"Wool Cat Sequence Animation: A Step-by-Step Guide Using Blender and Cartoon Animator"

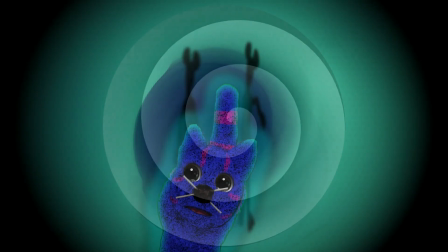5:59 But I think the most fun application of this new feature was in the final chase scenes through the dream tunnel.
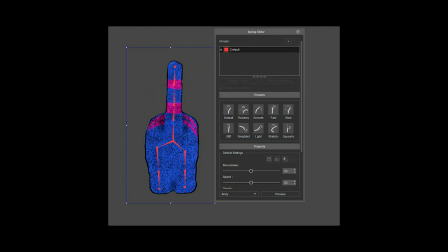6:06 I rigged the entire front and rear figures of Louis with springbones to give that comical, frantic walk-run that cats often do.
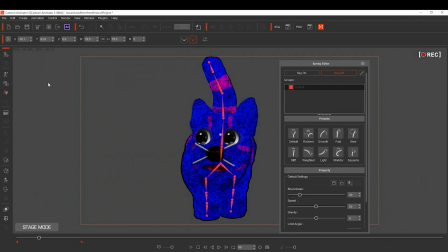6:14 It gave a great cartoony feel, and I could still add facial animations easily. The FFD editor was also extremely useful.
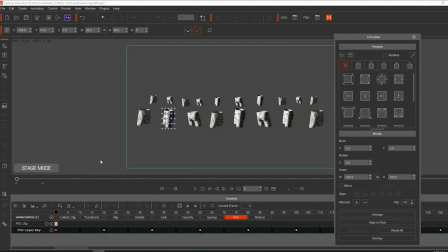6:23 After capturing images of the underwear from various angles in Blender, it was a purchased pre-made model, I was able to make the crop dance in the wind by applying FFD to each pair of shorts.
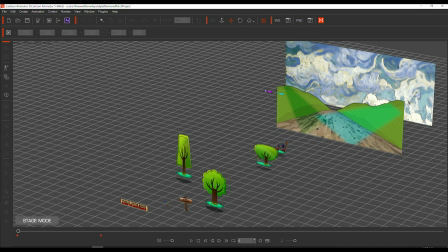6:36 Layering and moving the camera along the Z-axis, as in Louis' run in the landscape in search of a bathroom,
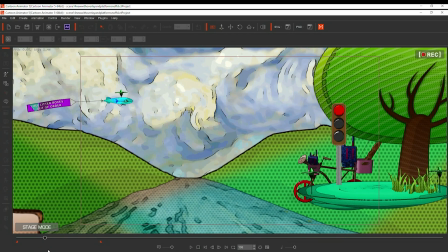6:42 remains one of my favourite original abilities in Cartoon Animator.
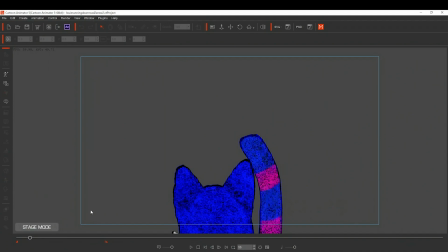6:46 For that scene, I simply animated the back of Louis running separately and layered it with the rendered scene of the road, so it appears we're seeing it from Louis' point of view. Monster Mice were G3 characters that I had made before.
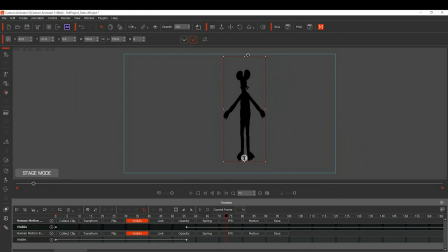7:02 Rescaled to be tall and thin, desaturated, and the brightness down to nil, they make pretty good specters.
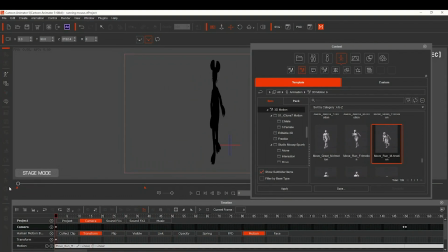7:08 I added a pre-made action template from Reillusion and slowed it down as much as possible for effect.
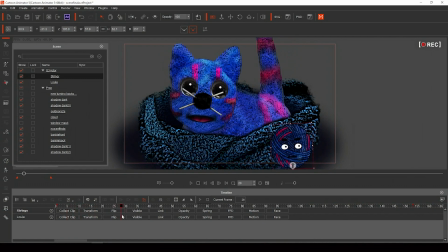7:18 I use what works for what I want to achieve, and Cartoon Animator 5 is at the forefront in this project,
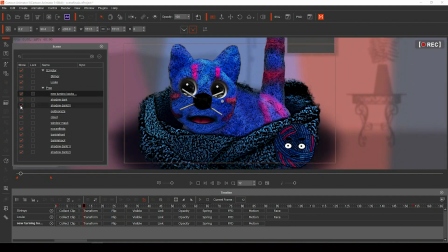7:24 but I also have a battery of tools to play with that mesh really well with Cartoon Animator.
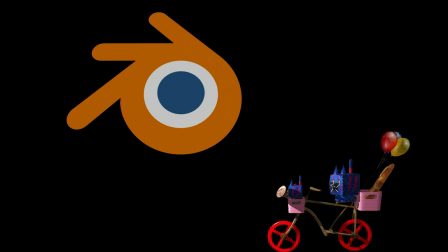7:30 Blender is one of those.
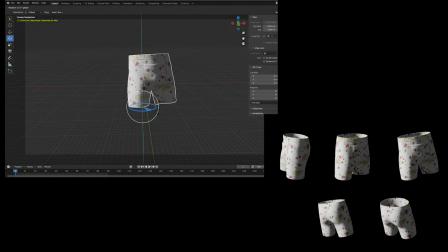7:32 Creating characters and props in Blender allows you to save images at any angle for importation into CTA 5 for rigging,
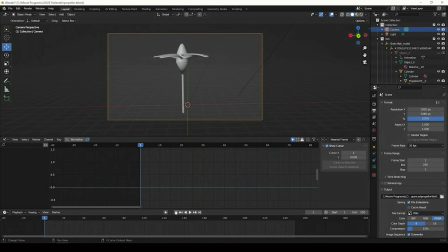7:40 but it also allows for the saving of moving and rotating props to use in CTA 5.
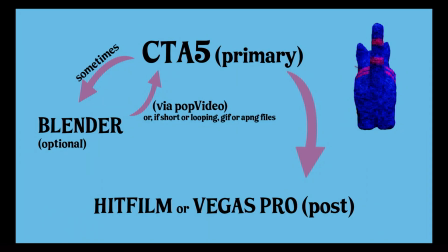7:46 Much more on this later. A typical workflow for this project was this, but there were other configurations as well.
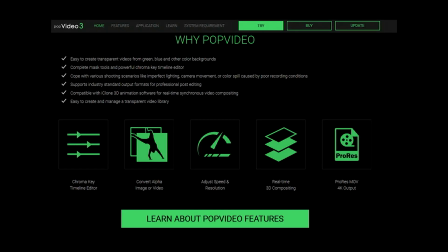7:55 I do want to mention PopVideo at this point,
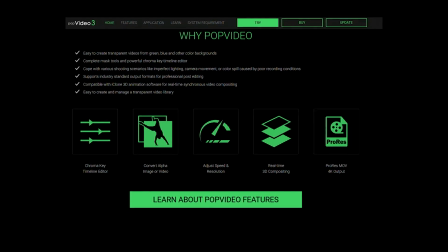7:58 as it is extremely useful to add image sequences with transparent backgrounds to Cartoon Animator 5,
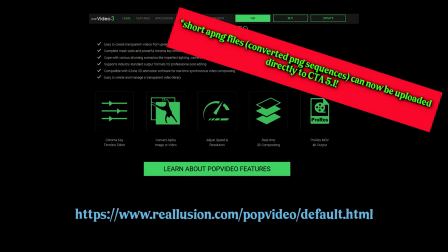8:05 which is essential to the interface with Blender.
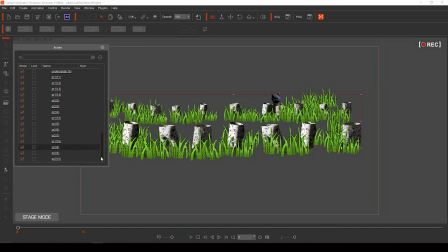8:08 You can also save really complex background scenes with lots of animation as PopVideo directly out of CTA-5, then reload to a new project and add your foreground animation over top. This prevents all of that background motion from bogging down the project.
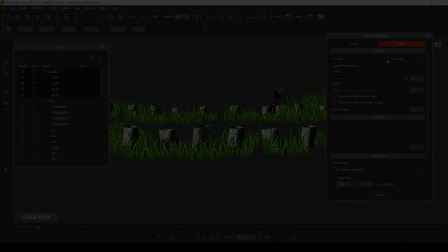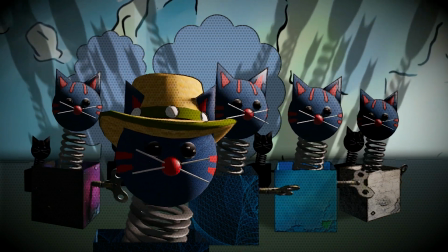8:30 And now for the part of this film that took up a lot of my time. And that was all for a minor character, the cat in the box.
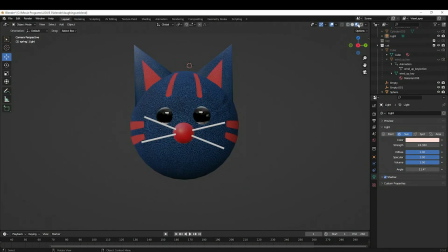8:39 How to bring this idea to life? I created the head and blender and made it look vaguely like Louie, like some the other minor characters.
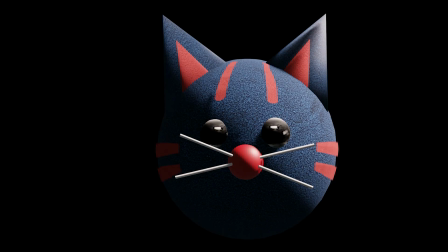8:48 I saved this in two ways.
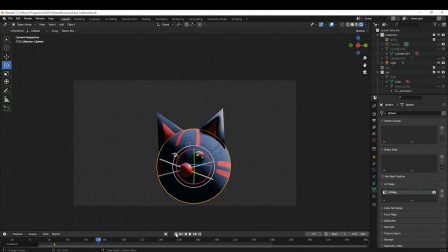8:50 First, just as a still image, but then also turning its head as an image sequence, which was processed in pop video. A different version with a hat was also created. I also made the spring in Blender, but likely a regular image would work.
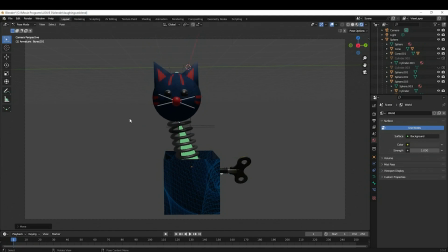9:06 Now, attaching these two rigging and animating in Blender would work, but I thought it would work better in Cartoon Animator.
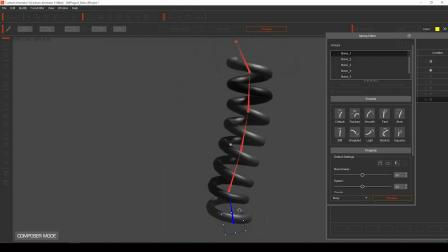9:13 So off I went. My first thought was to use spring bones, which would have been great,
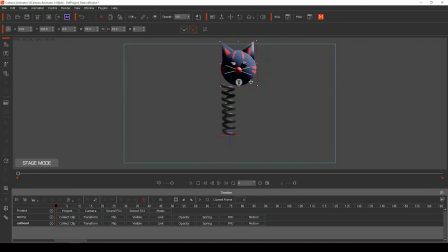9:19 but attaching the head to the spring just wouldn't work due to the loose nature of the spring animation. Also, attaching the head to the spring ahead of time, then rigging the spring bones, caused deformation of the head along with the spring.
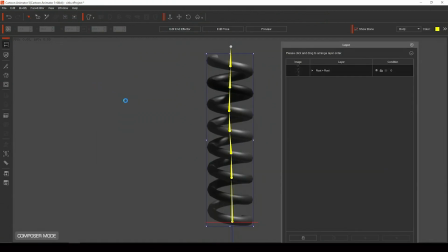9:33 So, I rigged the spring normally, making sure the anchor was on the bottom, and linked the head to the top bone afterwards,
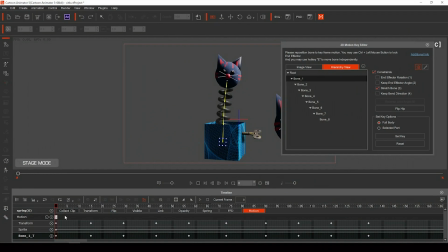9:41 using compression of the bones, making sure stretch is selected, I was able to achieve what I wanted.
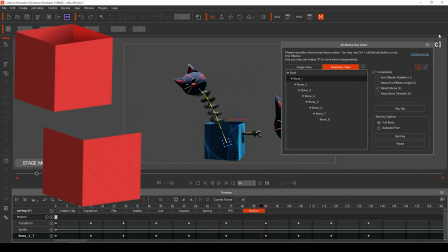9:49 Easily add the box by duplicating the image and cutting out the front. Create the turning wind-up key in Blender.
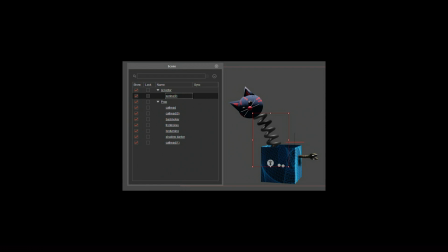9:56 I'll cover this later. Assemble in CTA5 and render as high-quality pop videos several times,
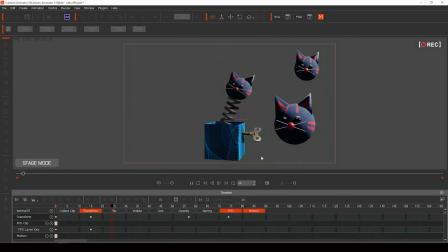10:03 starting at different frames and adding a different box.